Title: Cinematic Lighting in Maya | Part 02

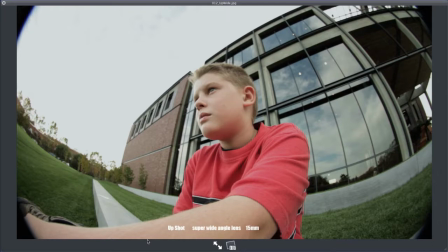Technically this is a 10 millimeter lens, but on this camera with a 1.5 crop, it's a 15 millimeter.
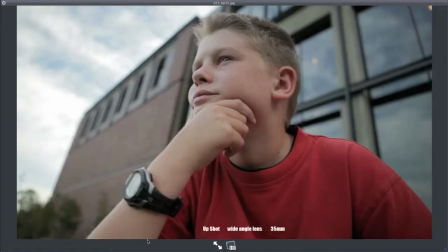But notice the difference between a 15 millimeter and a 35. And the different feel it gets.
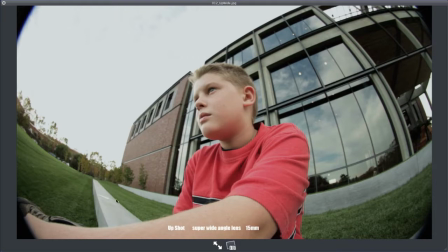If you have a super fisheye, you get tons of perspective, and you can really see, this kind of angle of perspective.
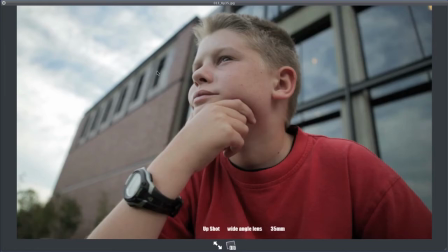You get this kind of warping. Where this feels a little bit more natural to your eye, you still get some perspective, but you're losing some of the background because it's not quite as wide.
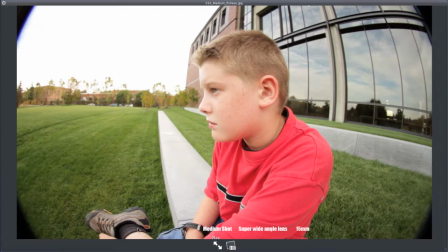Again, this is a medium shot, so you can kind of see, half of the character with a fisheye lens. The problem with this is it starts to warp the character, but it can be useful in certain scenes. It's kind of a, it could be a certain look that you really want, super wide angle lens. compared to, medium shot.
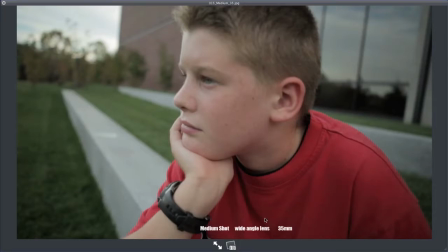This is a same kind of framing on the character, but with a 35, now you see less of the background. You still get some perspective.
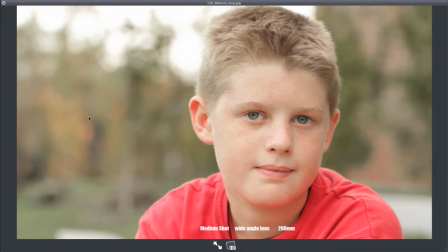Compared to using a really long lens, now the background it kind of like, it makes it feel farther away but bigger. You're getting a lot less of what you're seeing in the background, and you can kind of focus in on the character.
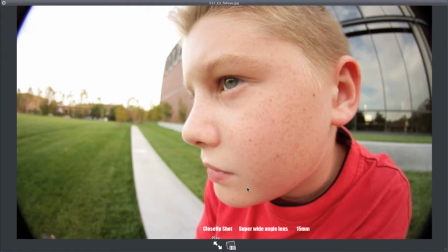So here's a super close-up shot using the wide-angle lens. So this is very close to my son's face here. I'm probably just a few inches away with this wide-angle lens.
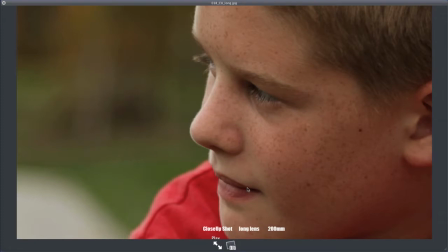Versus a long lens where I'm like, 6 or 8 feet away with a zoom lens onto his face.
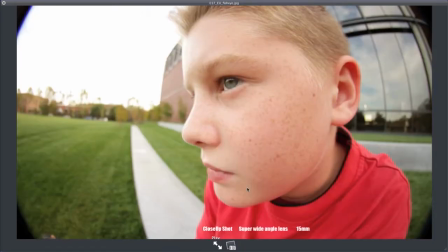You notice the difference. The general framing is kind of the same of how much his face you see,
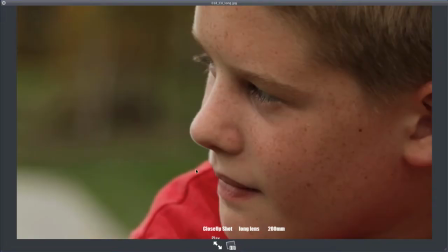but this will feel a little bit more natural. One of the uses for changing out your lenses, doing different looks, is in the storytelling. You'll notice in a lot of stories, it'll start with an establishing shot, kind of a wide shot where you see the whole set.
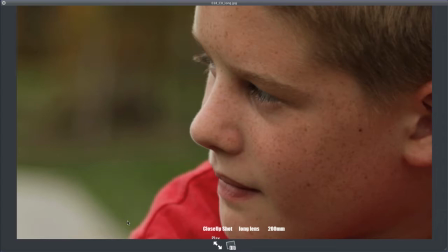So that way, as you're watching a movie, you can see the world that the characters are in. And then it will cut to closer shots, medium shots, where you kind of, have the characters talking to each other. And if it becomes, the closer you get to, and this is somewhat theory,
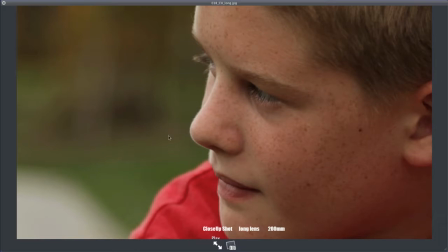but I find this to be true, that the closer the camera gets to the character's face, and the shallower the depth of field, so that, the more blurry the background gets, the more you kind of feel like you're inside the character's thoughts, that the background,
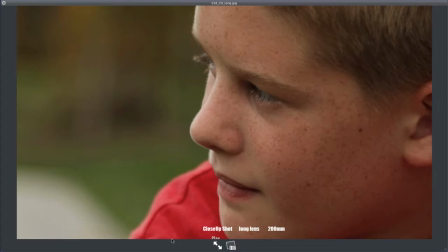the environment they're in doesn't matter, and so you can have a conversation between these two characters that's very personal and up front and very close. So this is an area to study. This is not something you learn in a day. A lot of people go to film school to really learn what is the best way to tell a story with your camera choices.
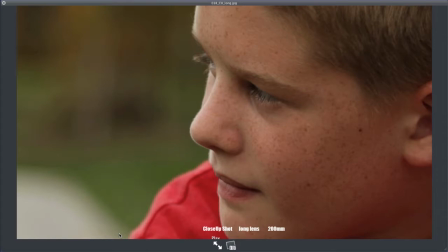How close do you get? What type of lens do you use? One other thing we can look at here is depth of field.
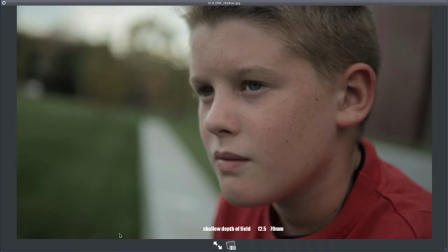So this is with you'll see this kind of f-stop number. This is a pretty fast lens, a 2.5, which means there's a very shallow depth of field. The aperture of this lens is opened all the way wide, so lots of light is coming through, but what that does is it causes all the background to kind of go out of focus,
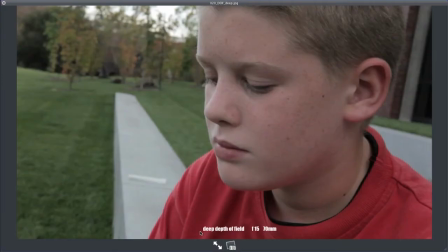one point of focus. And, compared to increasing this number significantly, which makes the hole on the camera that lets light through much smaller, which focuses more of the light. I could keep pushing this up, into the 20s until everything is perfectly crisp and focused, but I would require a lot of light.
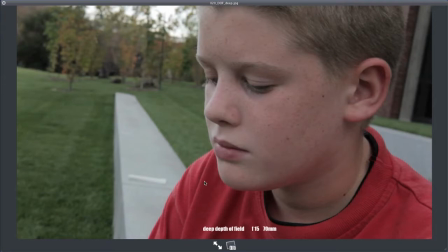Again, something for you to study if you're not familiar with this, with traditional photography. Go back and kind of study this world is really fascinating.
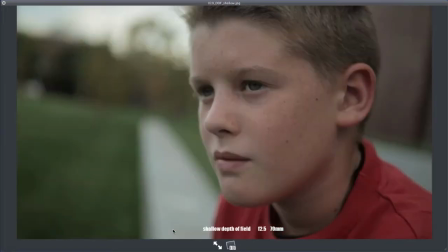But your choices of, what level of depth of field do you want, your level of focus, and how you can tell the story.
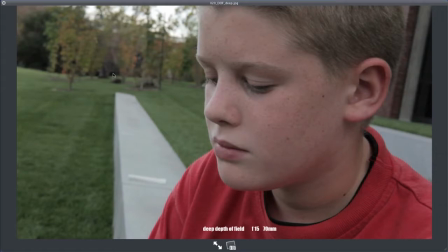If it's important to see something happening in the background, you might want to have a wider depth of field, deep focus.
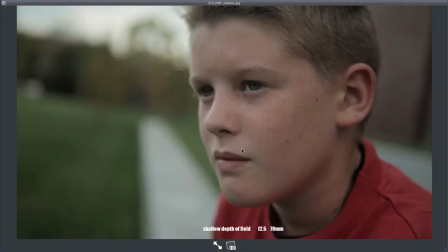Or you can have something where all that matters is the character's face, and so you can let the background be obscured.
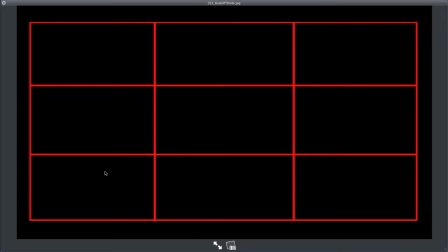All right, let's talk about a few different things of composition. This is still kind of camera-based composition.